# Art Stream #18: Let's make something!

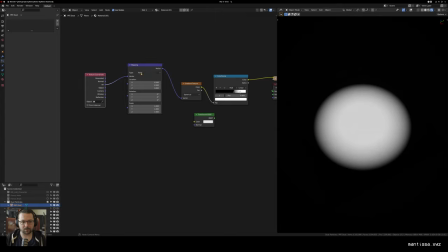4472s
And the only other thing I'm going to do is give this a little bit more detail. Now, obviously, this is a dust mote, so you're not going to see it. It's just mostly for my head. But just to show you a cool technique, again, we're going to use a noise texture.
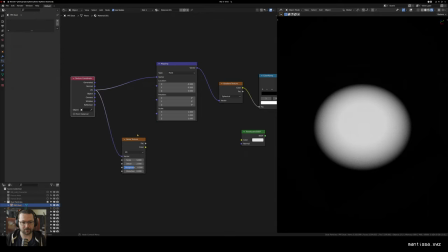4489s
And what we're going to do is offset the UVs. And we're just going to mix that into the mapping of the...
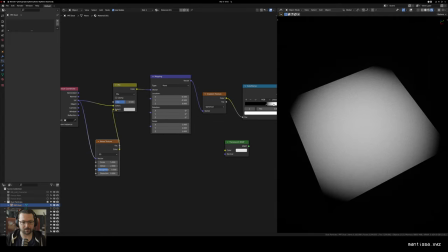4499s
So color, mix RGB. We're going to mix that into the mapping of the gradient.
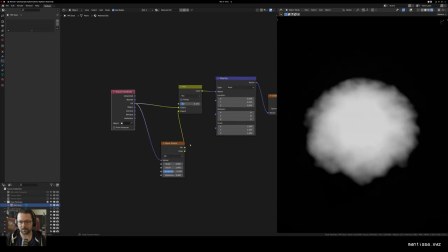4506s
And you'll see that way I can just kind of break it up and make it look like a dust mote. Now, this is utter overkill. There's no point in doing this.
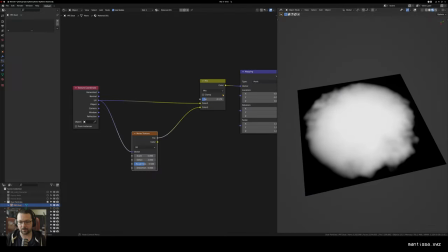4513s
The only thing that we might notice if I do this in material preview, is as I add this, that's fine even. If I'd use the color version, let's add a little bit of randomness to it there.
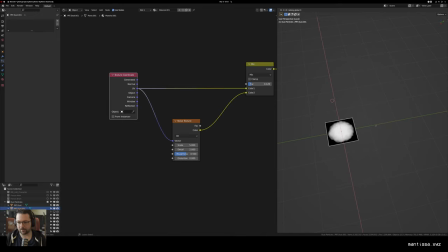4531s
And then let's say if we have like a whole bunch of these dust motes, and I'm going to delete these in a sec. I just want to show you something. Then what you could do is you have the
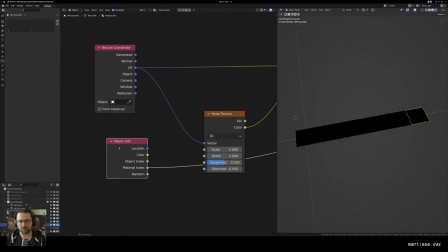4544s
object info, and it's kind of like the random per island, but this one is random per object.
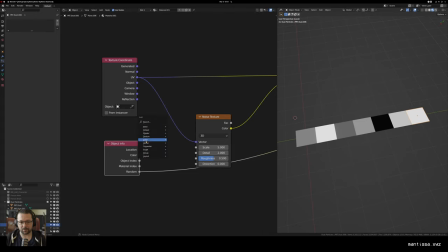4549s
And then if you just multiply the UV, or let's say do a vector math, we can add that randomness to it.
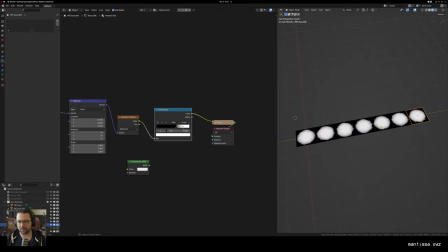4559s
And basically what that's going to do is it's going to give us a random offset of the noise per dust mote.
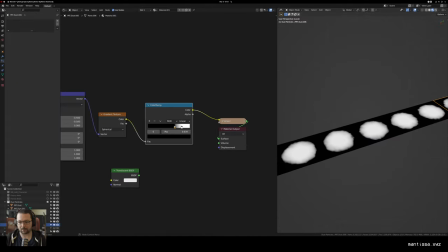4565s
So obviously for dust mote, this doesn't matter, but it's we know it's there, so that's cool. So that way each dust mote is a little bit different and a little bit unique.
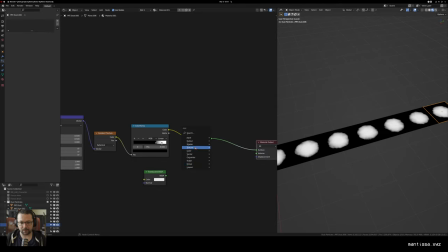4577s
So then I want to actually make a shader out of this, and I want to make sure I'm using a mix shader here. And I'm going to mix the translucent in with a transparent.
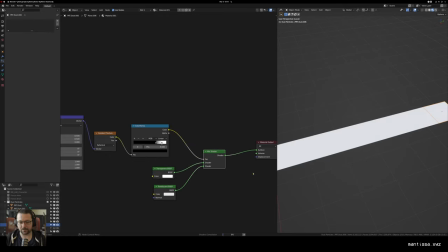4591s
And the reason I do it this way is a translucent shader catches the light really nicely and interestingly.
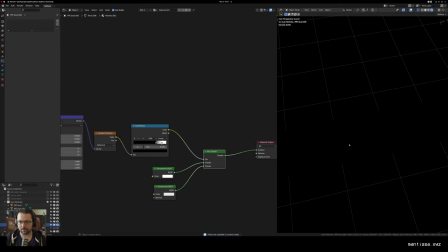4597s
The material preview is god awful, but if we go into rendered, and I shouldn't have done that because I just want to delete the other dust modes first.
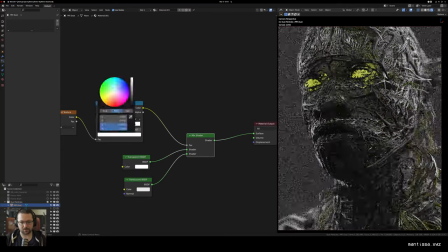4609s
What that's going to do, and I'm going to make it not completely white, but just under white, so it's a little bit transparent.
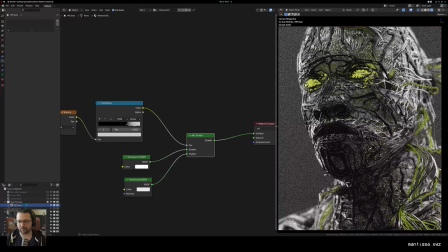4615s
It's going to make them very soft and subtle, the way dust motes are. They generally only catch the light when it's shining directly on it, like in a normal room when the sunshine isn't flying in. It's very hard to see dust motes, so I'm just kind of faking that.
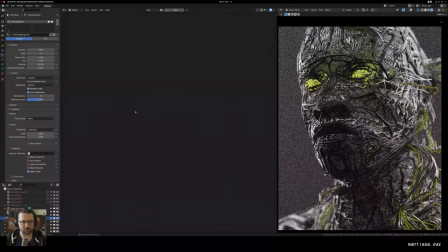4631s
If it's even necessary at this point, because it's going to be so little. What was I going to
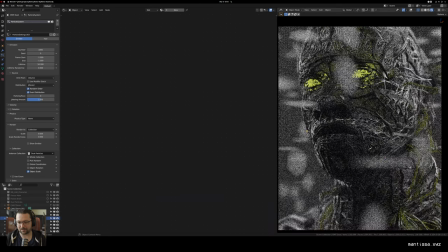4637s
say? They're so tiny, it doesn't necessarily make sense. But now with those dust motes, what we could do is we could turn on rotation.
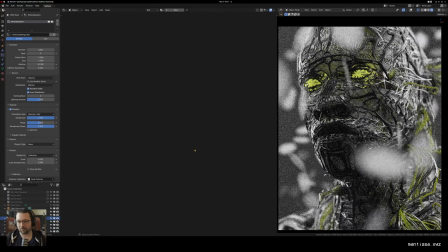4645s
We can randomize the rotation in two ways. And now it's just a case of scaling these down.
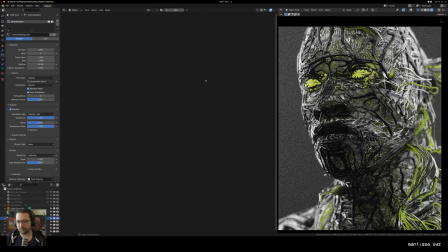4655s
And really all that's going to do is if I just turn off my,
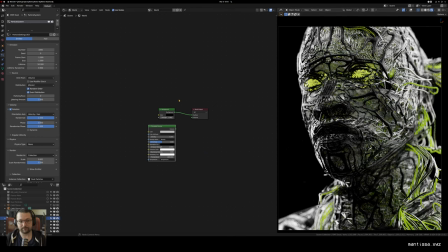4663s
my world shader here. There we go. And now you can see just these sort of tiny specks showing up, and we can mess with the seed. We can add in more or less, but really it's just to add a little bit of imperfection to your render,
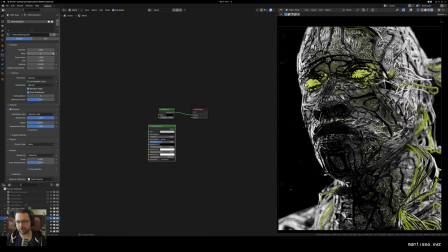4682s
and it just makes it feel a little bit more grounded in reality, even though we're rendering something completely abstract. Well, let's see. I think I might want to make the eyes glow a little bit more, but we can do that in just a bit.
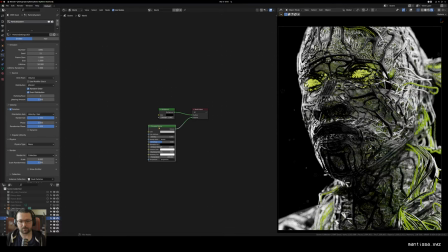4702s
All right, let's hook this principal volume back up.